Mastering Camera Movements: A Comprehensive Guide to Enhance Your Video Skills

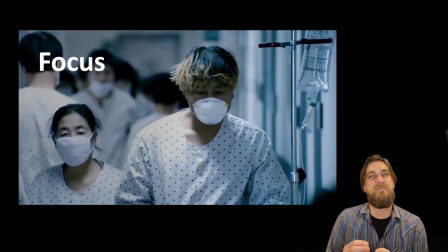6:57 and also another camera movement that is really more of like an internal camera mechanism than it is a physical movement of the camera is the focus rack or the focus pull so this is giving us what we do is we set ourselves up with we dial in a certain amount of depth of
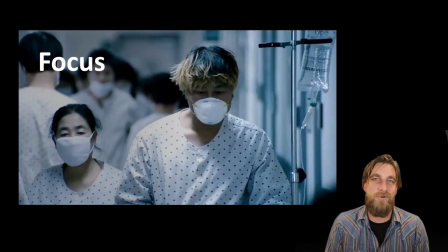7:15 field and then we're able to focus on one subject that's say close to us and then we can change the focus to to to really hone in on something that is a different distance away from us and that depth of field is going to allow us to feel the shift,
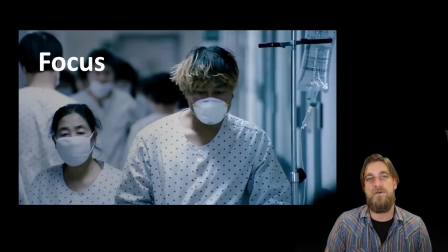7:31 to feel the movement from being focused on one thing that's closer to then switching to being focused on something that's further away. And just like any other camera movement, this is going to give us an opportunity to, without having to physically move the camera, we can reveal things, plot points,
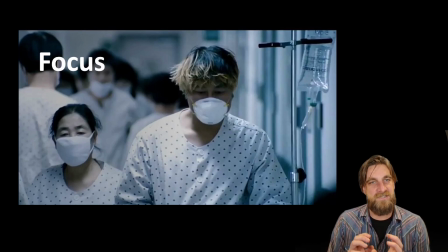7:51 character development or something, just by adjusting our focus and having that depth of field there to play with.
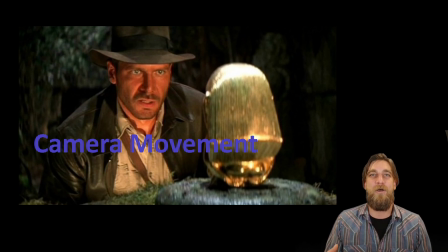7:58 So there's a bunch of different information about camera movements. I hope that you utilize all of these in interesting and creative ways. When you're shooting videos, make sure that you take a shot idea and you apply different camera movements to it so in the editing phase,
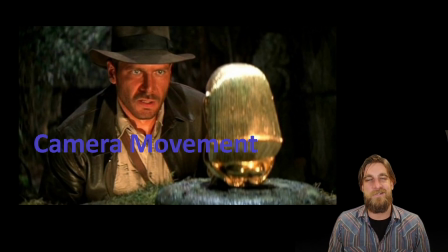8:13 you give yourself lots of options and you don't wind up having a whole bunch of very, very similar camera movements in your shots. use a variety of these things to really enhance your videos.